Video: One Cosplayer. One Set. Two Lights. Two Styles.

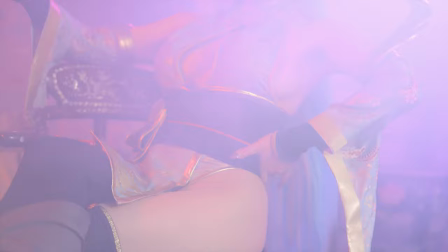4:27 I think I should turn out pretty good.
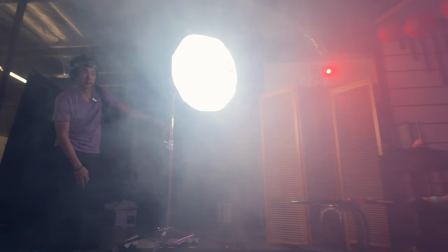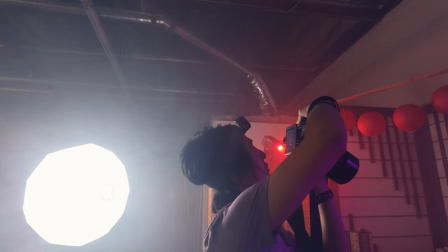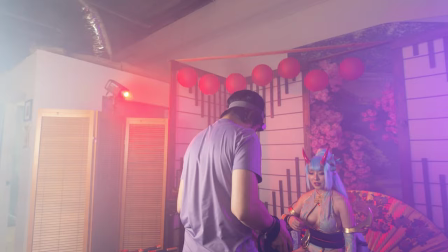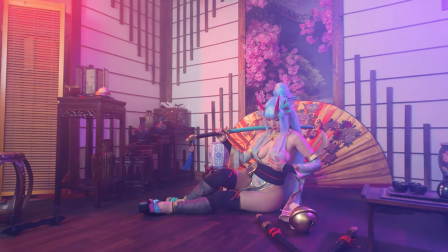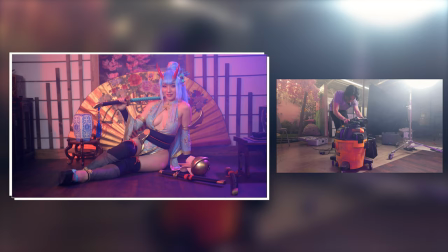4:49 Martin, what kind of like really fancy equipment do you have? My new gimbal 5000.
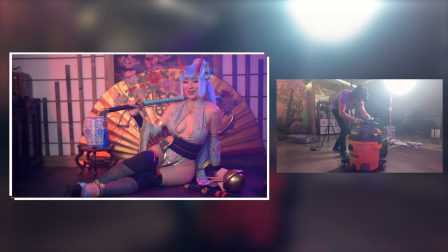4:54 Ready? 1, 2, 3. Ah, damn it, 4. Wow, so effective, Martin.
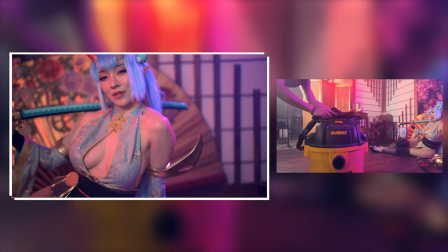5:07 No, give me a post. 3, 2, 1. Great. One more time.
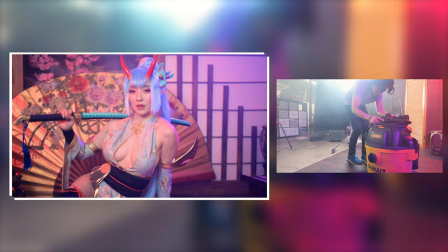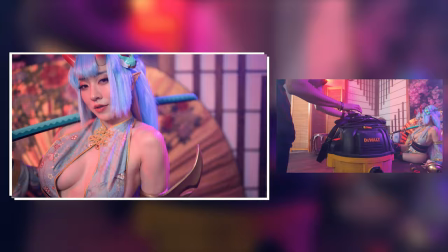5:17 Okay, one more time. 3, 2, 1, action. Order this gimbal right now for $5.99 or whatever it costs. I have no idea, but yeah. What? Yeah, hashtag not sponsors, but please sponsor me.
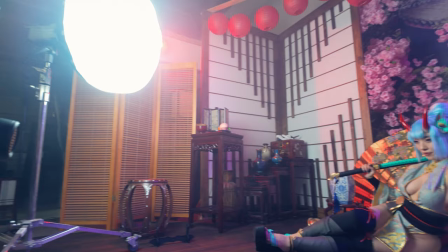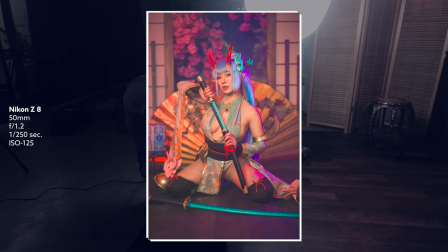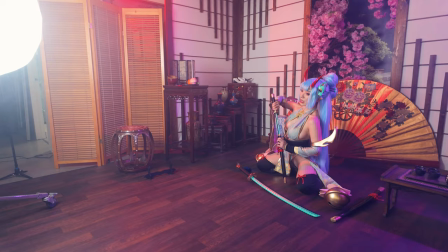5:53 But I want to get a very dramatic looking shot too, which is more like a silhouette.
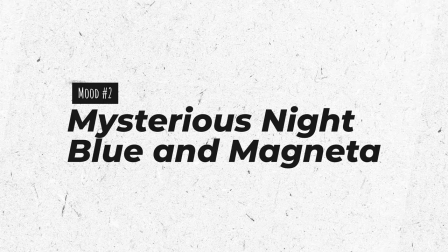5:58 Let's give it a try.
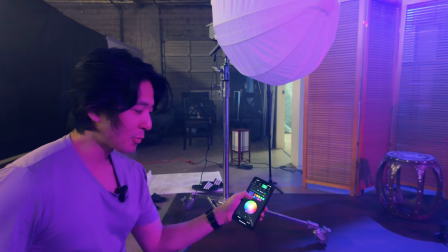6:03 I'm gonna turn down my main light here. Press some color and it changes everything.
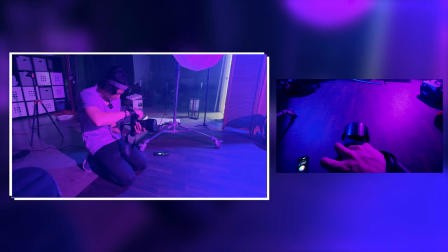6:10 Wow, wow.
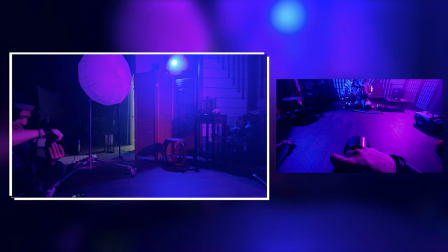6:15 Let's try that side again. Yeah.
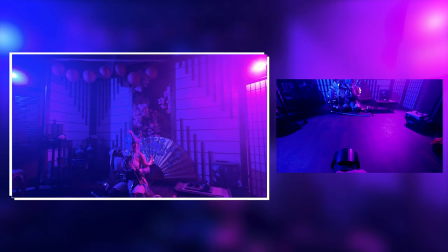6:20 The reason why we're shooting her on that side of the purple is because purple has some red, it's better on the skin.
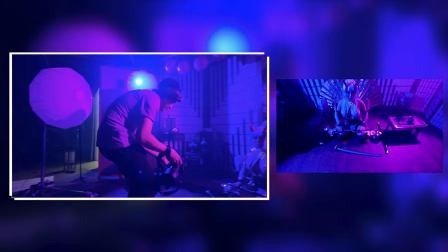6:26 On blue, things get really just blend together. Here, take a look. Let's add some accent light to it.
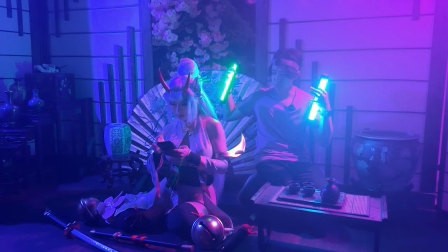6:33 So it gives the set like a more 3D kind of look. Having some accents, it also like, you know, gives some elements to it.
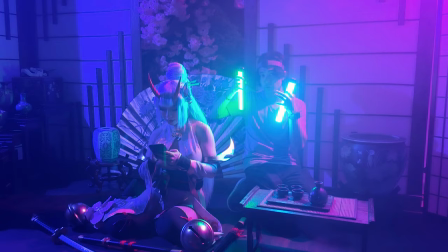6:40 So, but the main idea is to grab attention to her first. So your eyes kind of like come and bring in, you know, like all the set here is horizontal, but she's vertical.
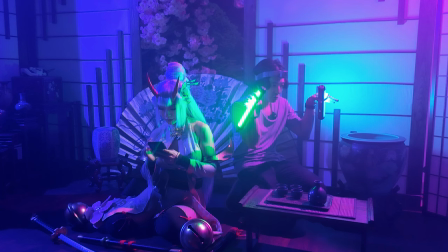6:47 So it's really break the line of sight. So you'll be like, oh, cool. Like your eyes will automatically draw into the person in the middle.
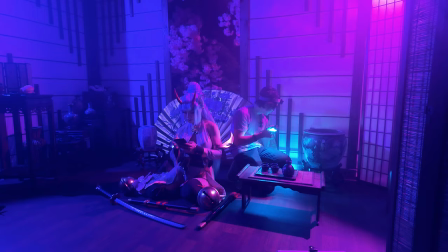6:54 Now they're both at 196 degree, kind of like a cyan light.
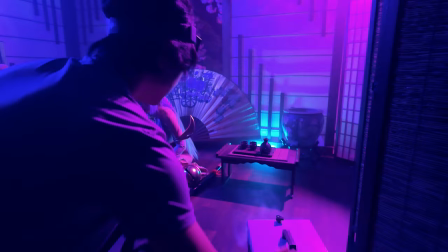6:59 All right, let's give it a try. I'm gonna add a little bit of fog. Same pose,
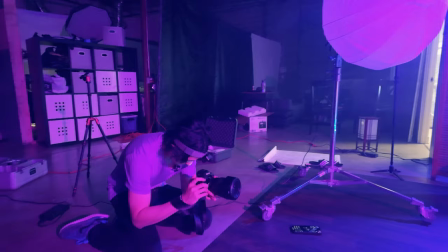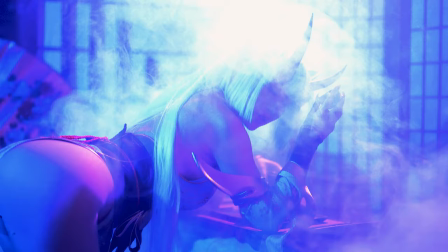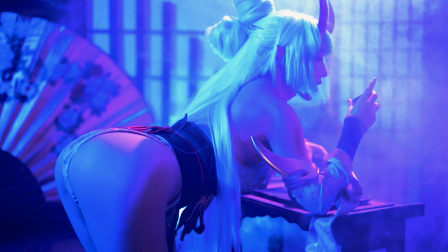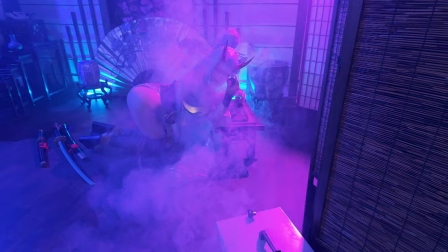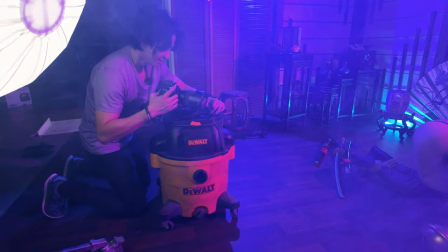7:31 bring gimbal 3000 again. I hate how good this is.
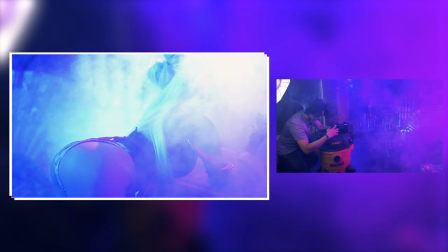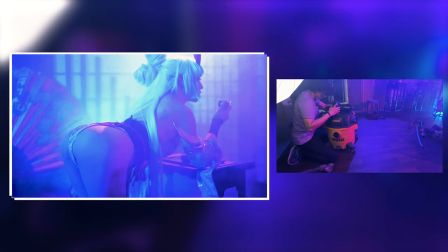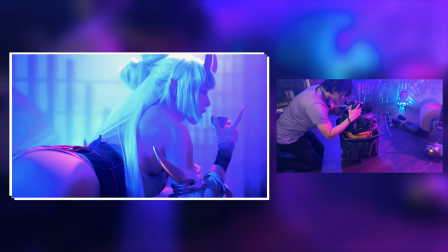7:47 Sexy. We love it.